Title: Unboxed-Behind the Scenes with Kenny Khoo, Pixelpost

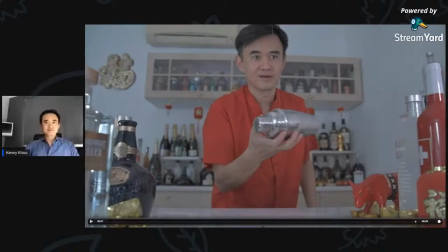2122s
So basically, that's behind the scene in terms of how I actually did the shaker shot. A few things to highlight. Some of the drinks that I poured, right, is actually not the real alcohol.
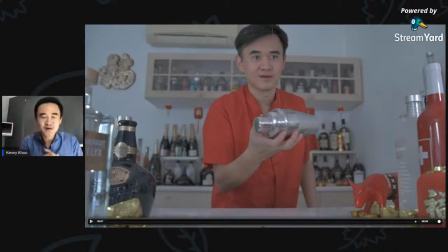2136s
So I actually mix it up with Coke, because it's cheaper to mix with Coke rather than use like alcohol. And number two is in terms of the shot that you see here,
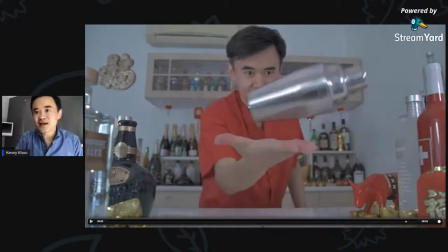2150s
I actually have to tie it so that I can actually perform the trick.
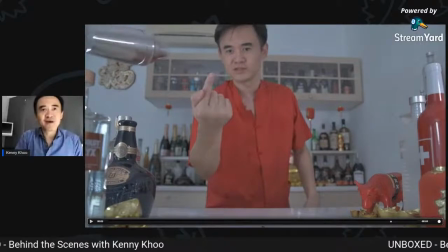2154s
And then my wife actually helped to rig it and to just push it around.
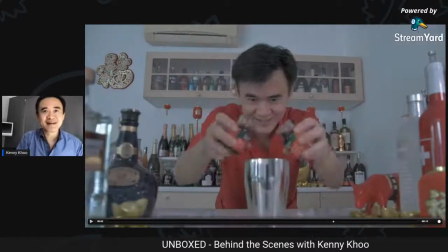2160s
This is not really an easy shot, but there's a lot of rehearsal before I actually shoot the real thing.
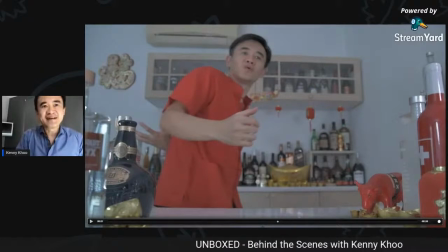2169s
and stuff like all this, right? It's numerous shot that I actually have to take, or take one, take two, take three, take four, take five,
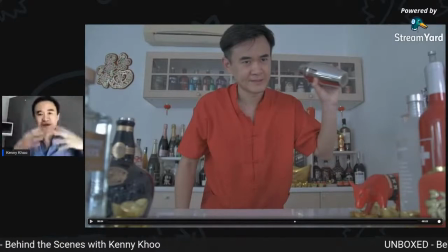2178s
and putting it together, so it looks like I'm a bartender. I'm a pro at it, but in actual fact, I'm only doing editing. Yep. And the final shot.
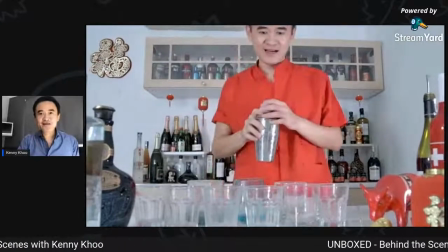2193s All right, we're done.
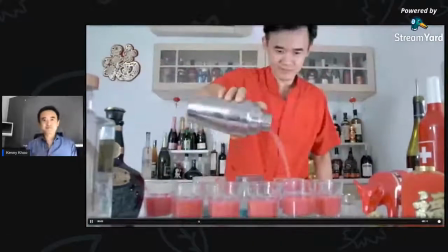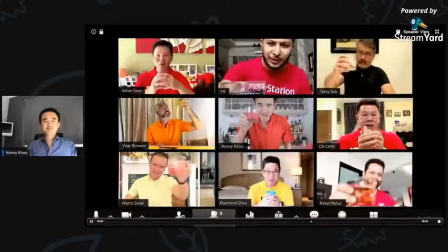2200s So just orange juice. Happy New Year, everybody.
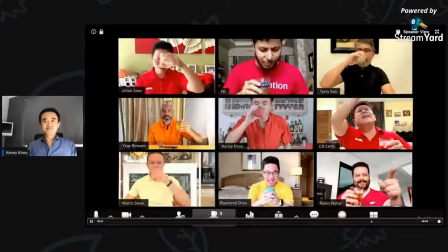2205s Cheers, everyone.
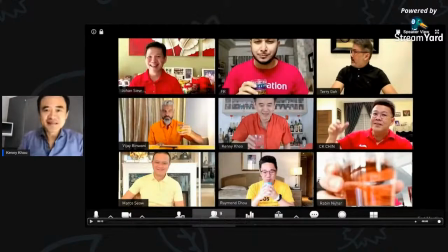2208s
Okay, for this, I don't have behind the scene, but there's a lot of coordination needs to be done for this.
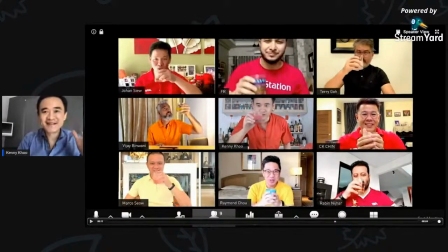2214s
Like, initially, I had a big plan of asking my friends, my forum mates here, right, to actually
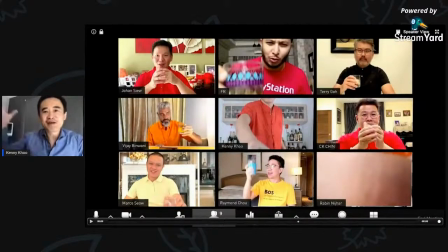2225s
try to grab in an angle where I can place my drink here and they can grab from here. But it didn't turn out well because it requires, I think, more time to do this. And to coordinate it offline, virtually, is not so easy.
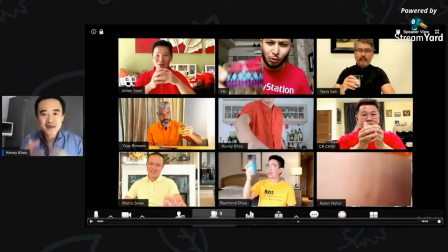2241s
So basically, again, I actually use the editing method to achieve this.
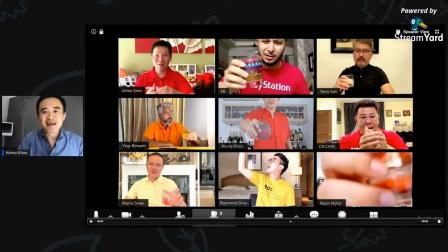2246s
And I have to coordinate with them in terms of CK is on the right, on my right. And basically, I have to slide, I have to pass the drink from my left.
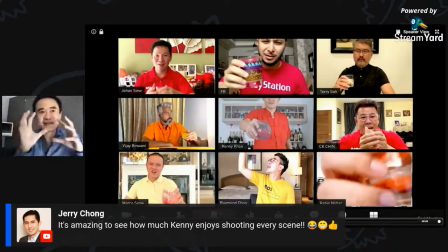2258s
So there's a lot of coordination in terms of the person on the top, the person at the bottom, bottom left, bottom right, for them to make sure that they actually place it at the right direction so that it feels that I'm actually passing my drinks to them.
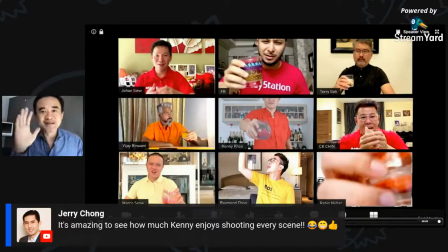2275s
Some of the shots are actually flipped because they actually did it in the wrong direction. So post-production can actually help in terms of making sure that we can somehow fix something in post lah. Oh, right. And so basically, this is considered
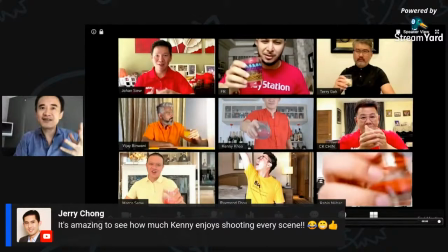2295s
the toughest part when it comes to coordination, because I have there are eight person to be coordinated.
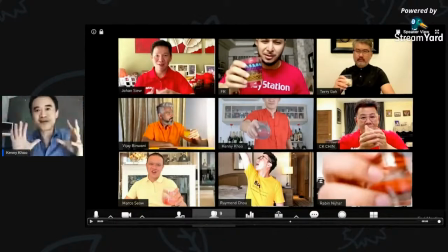2302s
So I have to tell Terry, please take the glass from the bottom right so that I can actually pass to you from my top left. So a lot of timing and coordination, which I had fun, but sometimes quite
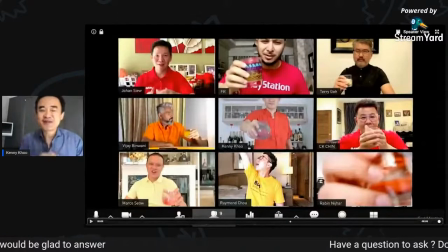2322s
don't say frustrating, but quite
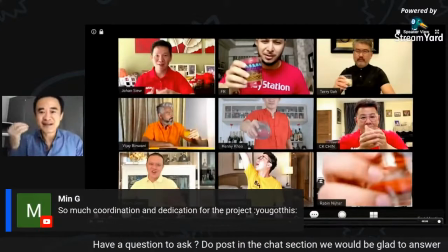2327s
tough, and sometimes a bit frustrating actually when it's not you're not getting what you want. So, but I take it as a fun project, so it's okay. So basically, that's it for the behind the scenes of my video, right?
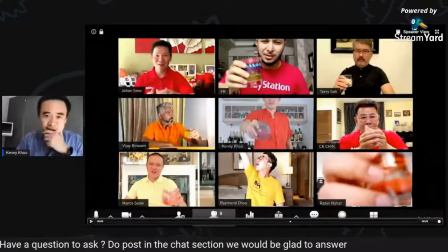2346s
I think before I end the making of session, right,
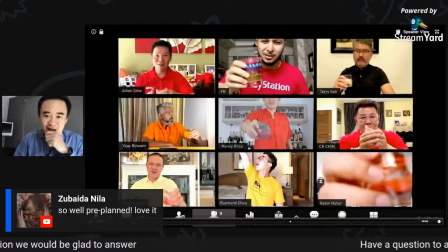2351s
I would like to share a little bit about how I think when I do my work now.
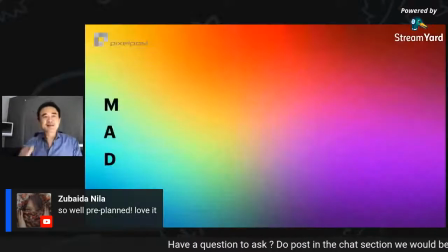2357s
So basically, right, I think MAD is quite a good acronym.